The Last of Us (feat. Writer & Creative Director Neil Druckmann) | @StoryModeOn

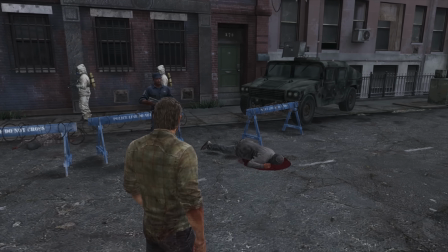498s
So how is the player supposed to navigate all of this? The Last of Us uses the narrative to teach gameplay mechanics in an emotional way. So usually when we start production on a game, the beginning is one of the last things you work on because that's when you have locked down your mechanics. Okay, now we need to train them. We need to expose the player to each thing their character can do. But you don't want to just throw a big text box on the screen like that's your last resort. Like, are there ways through the narrative that you could teach them?
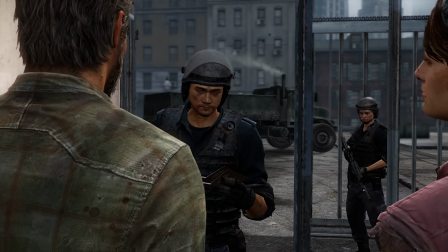527s
In the game, as Joel and Tess are on their way to recover their stolen weapons, there's an explosion in the quarantine zone.
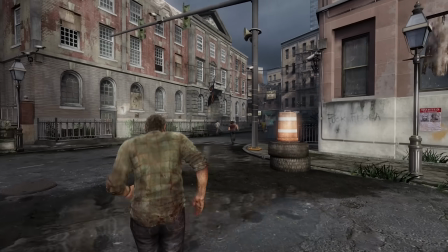537s
So they have to run and heal their injuries.
Pat yourself up, all right?
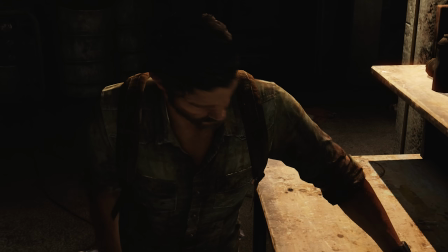544s
Following Joel and Tess along their usual smuggling path gives a sense of their routine and provides an opportunity to learn how to reload weapons.
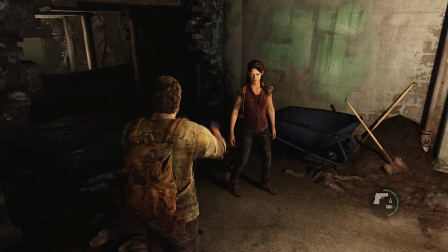556s All right, Texas. Boost me up.
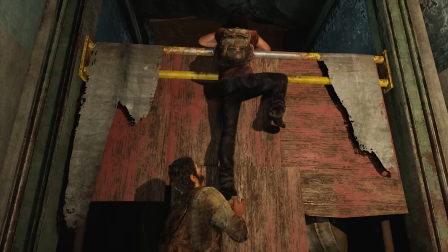558s
One of my favorite ones that we did was, you know, all kind of shooters have you press L2 to aim, R2 to shoot.
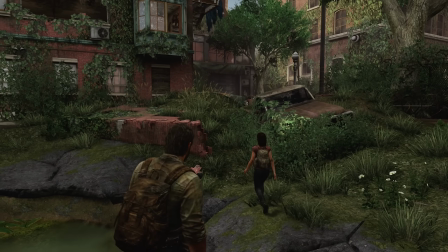567s
I'm like, okay, what's an interesting way to teach that? And in the opening of the game, it's like Joel and Tess are trying They're trying to get to this guy Robert, they're using their smuggling routes.
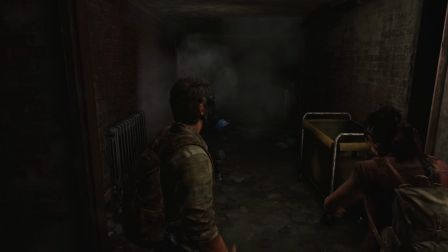576s
One of them has infected in it.
Hold up. Spores.
And as they crawl through, they see a guy on the ground, another smuggler.
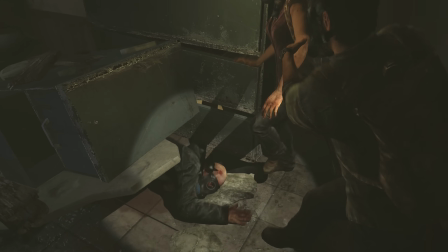585s
Some of the environment has collapsed on him, and he begs you to kill him because his mask broke and he breathed in some spores.
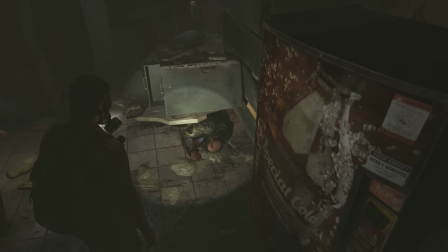592s My mask broke. Don't leave me to turn.
And then this box comes in, it's like, press L2 to aim, press R2 to shoot. me to shoot.
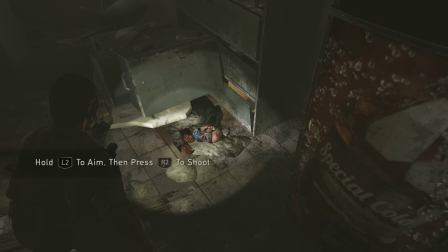605s What do you want to do?
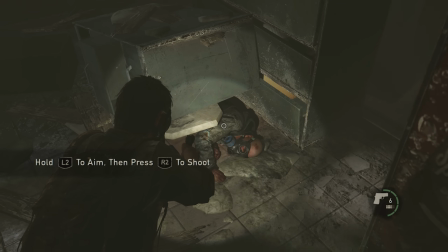So again, it's a way to expose you to a mechanic, teach you it, and put some emotional weight behind it and show you this is the world that you live in.
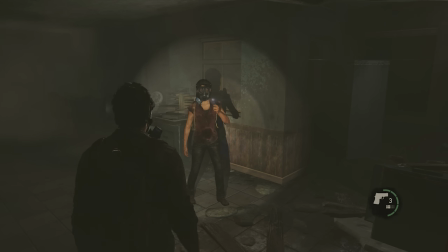619s Poor bastard.
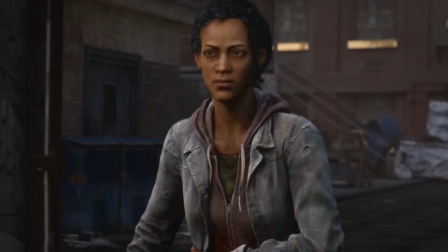620s
After some unexpected complications, Joel and Tess learn that the only way to get their weapons back is to smuggle some very unusual cargo.
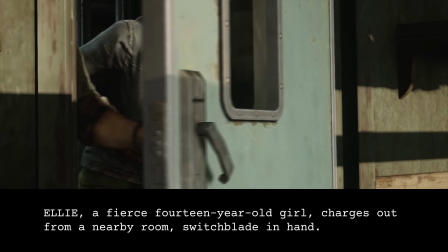629s Joel, give me a hand with this.
Ellie, a fierce 14-year-old girl, charges out from a nearby room, switchblade in hand.
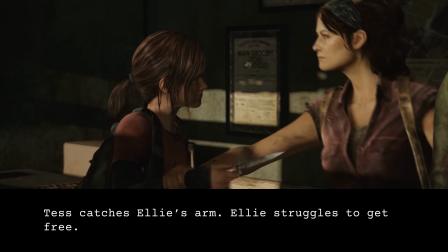637s Get the fuck away from her!
Tess catches Ellie's arm. Ellie struggles to get free.
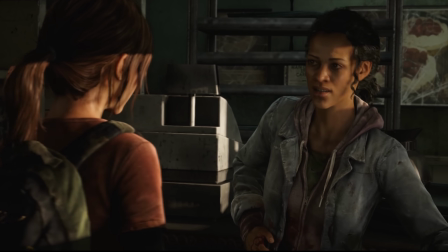643s Let her go!
The relationship between Joel and Ellie is established quickly in their very first cinematic.
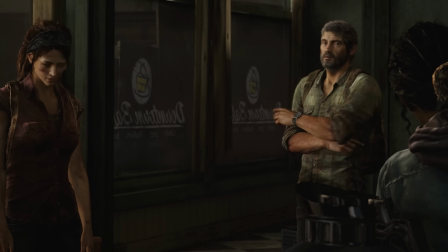651s I want Joel to watch over her. Whoa, I don't think that's the best way.
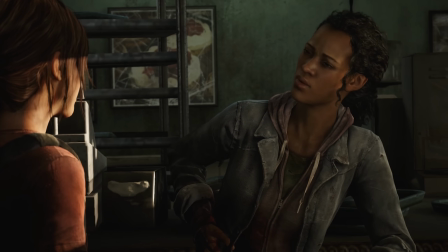656s
Cinematics are the part of video games that are most similar to film, and I was curious when and why they choose to use them. When do you use cutscenes? When do you not? Is there any kind of like logic or decision-making that goes into that? Yeah, so usually cinematics is for specific emotional turns where we want to slow things down or we want to look at someone's face, get a nuance of like a close-up performance that you can't during gameplay.
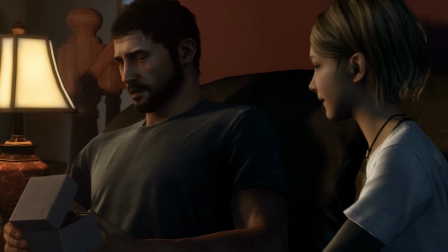687s
So for example, you know, Joel coming home and talking to Sarah and her giving him a watch, there's not gonna be a lot of interesting gameplay in that, but we still need to establish the relationship with these characters.
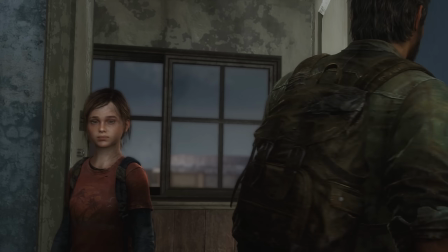696s
We'll use a cutscene there.
You like it?
Setting up the contentious relationship between Joel and Ellie is an important plot point.
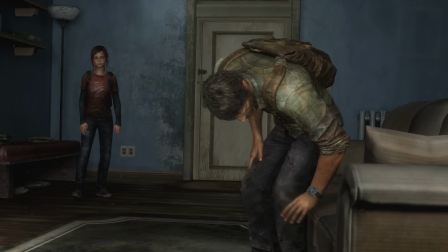704s
In fact, it's the inciting incident of the game. And being able to see the performance of the characters' faces allows for nuance and subtext.
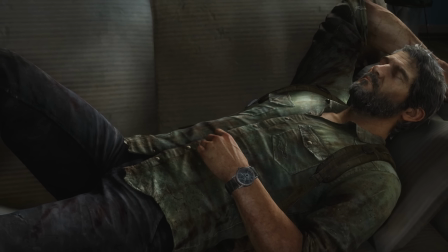713s What are you doing? Killing time. Well, what am I supposed to do? I am sure you will figure that out.
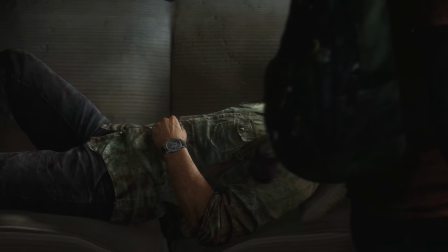724s Your watch is broken.
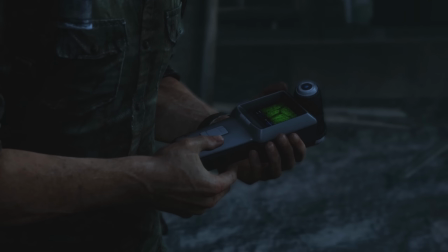727s
As soon as the characters get outside the quarantine zone, it's revealed that Ellie is immune to the disease, that within her might be the cure.
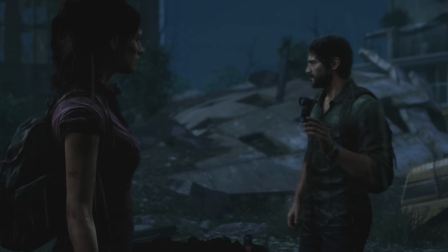736s
It's now up to Joel to protect Ellie and get her to safety.
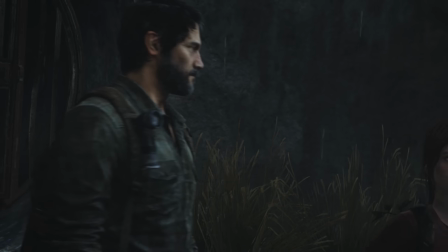740s
And we know from having played the opening sequence, where he was unable to save his own daughter, why this is such an emotional task.